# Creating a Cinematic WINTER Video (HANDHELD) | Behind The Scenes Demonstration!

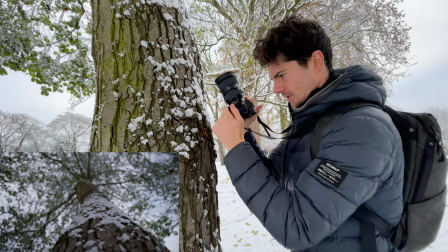[4:10]
we're gonna get one more texture shot here you would have seen me get these and plenty of other tutorials but this one's a bit special because of the snow here so again
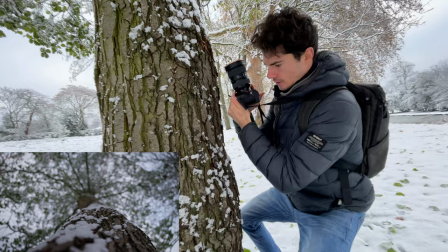[4:18]
focusing up and moving around got a couple of options we can move up so just doing a squat or
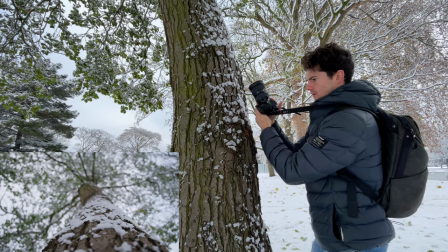[4:28]
we could move around and
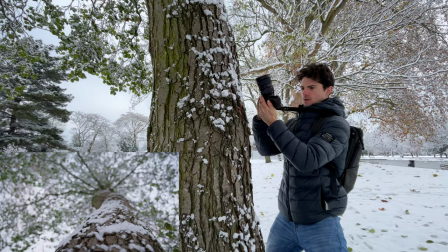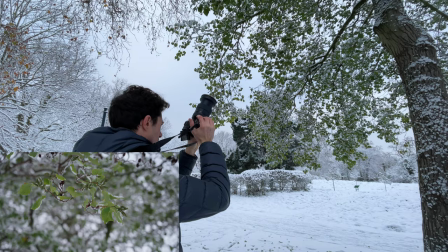[4:36]
whilst we're here we can get a similar shot to the other tree.
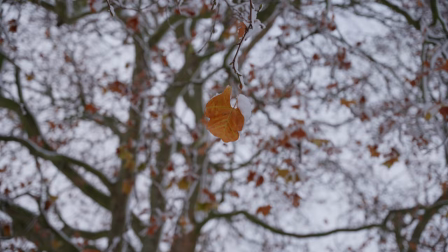[4:43]
Sick?
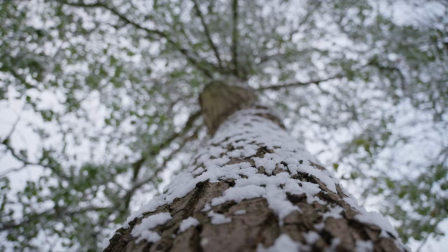Great, so in filmmaking, it's often hard to actually film with people. Us filmmakers, we're very known for just not having any friends. But luckily, I've just met a really cool guy, Peter. So luckily enough, he's given us permission to film him and use him for a couple of examples here. So it's great. You guys are going to get some really good examples of how to shoot with people in wintertime.
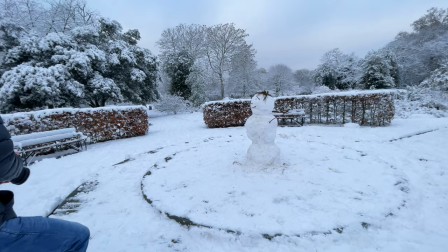[5:16]
So come here. So meet meet Peter. Yeah, Pete. Yeah, good.
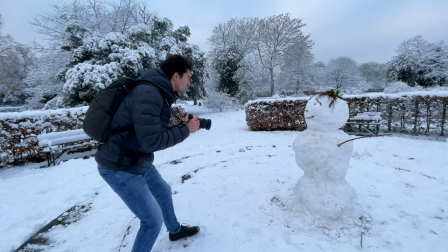[5:21]
Thanks, mate. Yeah. So when we're shooting people in wintertime Yeah, no worries.
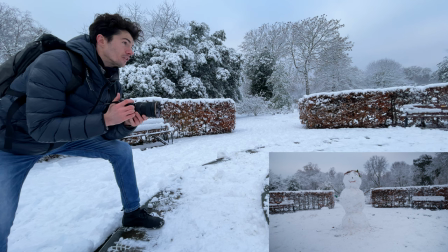[5:27]
So how we're gonna get this nice shot of Pete here is we're gonna use a rule of symmetry This is a really important point that beginners often
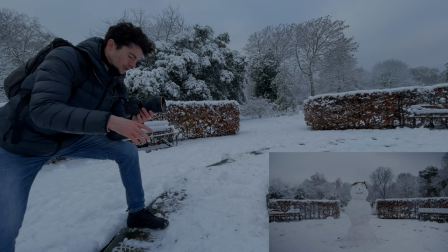[5:35]
make mistake on I'm not gonna doing anything fancy here and getting like a crazy movement shot or anything But it's just paying attention to basic composition
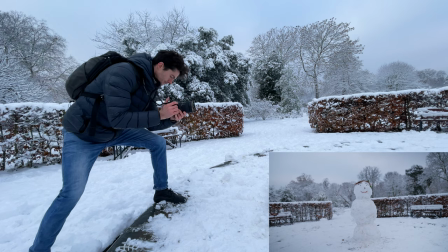[5:42]
if I put the camera here
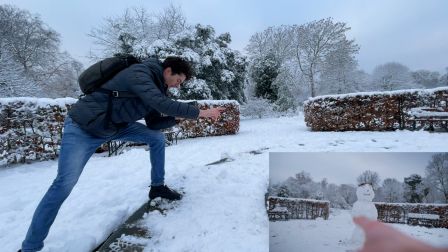[5:46]
right peter is blocking the tree there so it kind of looks like he's got a tree coming out of his head and then there's kind of
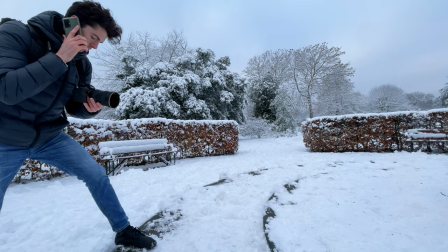[5:54]
space here these two hedges aren't matching up if i just move the tiniest hello the tiniest bit to the right and
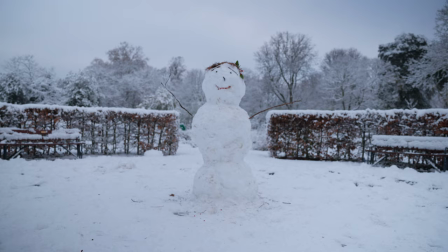[6:03]
then suddenly we've got a really nice symmetrical composition so peter's in the middle here that tree is now kind of to the right and we've got
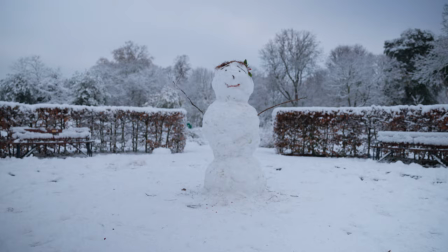[6:11]
and other trees kind of more or less framing him so the rule of symmetry is a really important one and we can keep this symmetry by doing
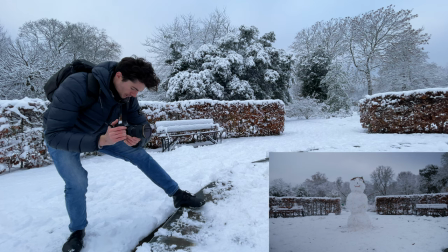[6:18]
a shot where we're dollying forward
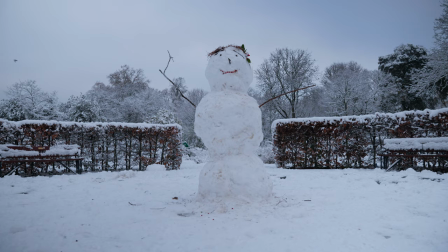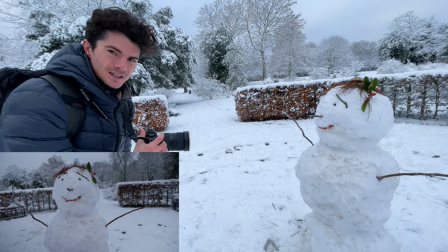[6:25]
it's good so now we can move in we can get a detail shot i think peter here is actually he's got a smile on his face but
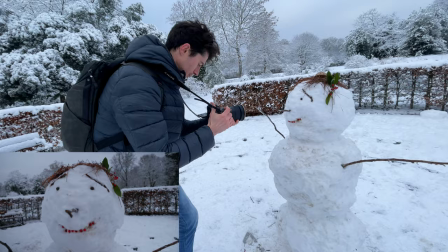[6:34]
i think he's actually looking a little bit sad so we could kind of get like an emotional shot just really emphasize the pain
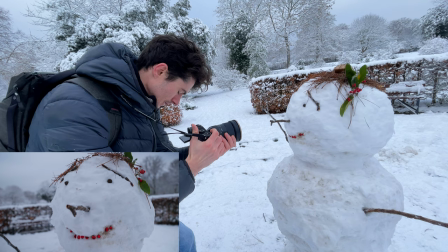[6:42]
on Peter's face right now. You know, I think this story is becoming about just a guy who's
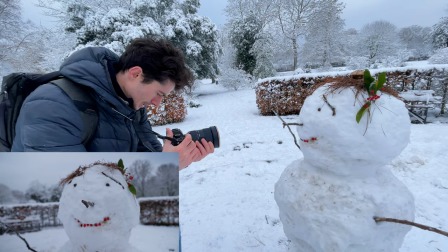[6:50]
who's just trying to put on a brave face for the world, you know? Just somebody who's just who's got a big smile on his face.
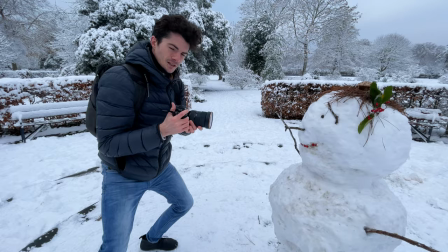[6:59]
But actually, in reality, he's dying inside.
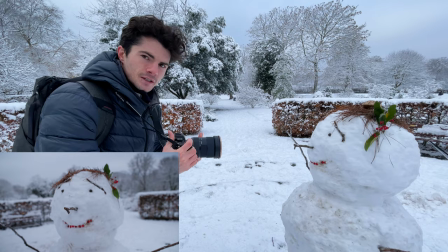[7:04]
As you'll notice, I'm moving from right to left here to emphasize that rather than going left to right, things moving forward.
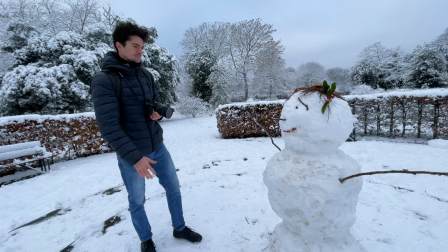[7:11]
Potentially for Peter here things are actually moving backwards. Thanks so much for letting us use you today as an example Peter.
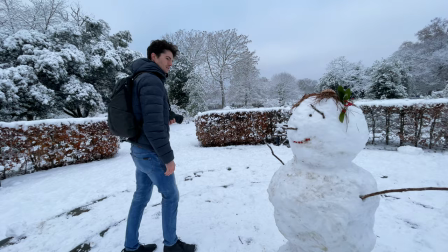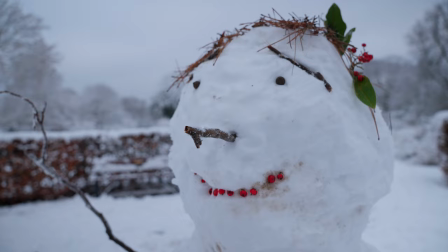[7:24]
I thought we were friends.
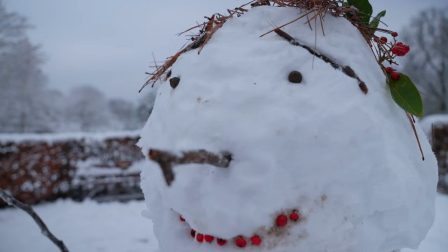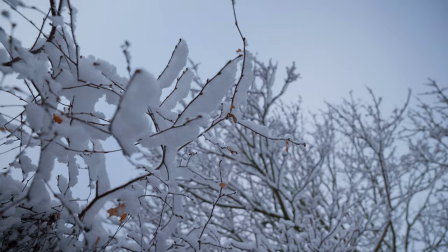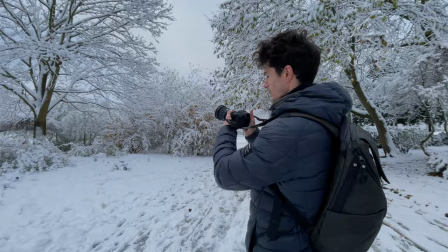[7:40]
Alright we've come across a pretty iconic tree. So when I saw this tree I was about here and I could have done two things.
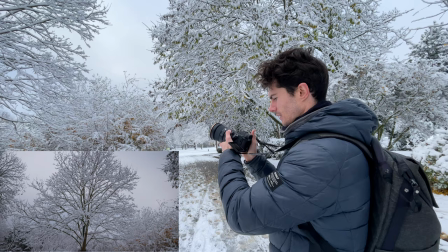[7:48]
My camera doesn't go any wider than this so I would have kind of done this or maybe just got the top or even worse kind of something about something like that.
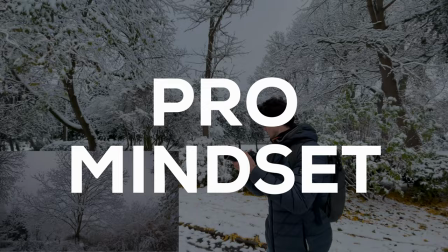[7:55]
Again, the shot's not bad, but if I just step back a few paces then all of a sudden we've got the whole tree in frame and
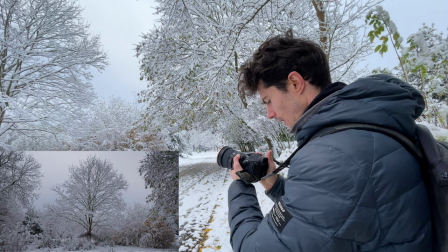[8:04]
we've got these two trees either side of it to give it a great amount of symmetry and that's quite kind of like an iconic potentially ending shot
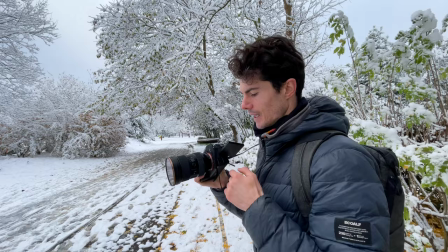[8:12]
for the video. As a very easy way to end a video we can use camera movement.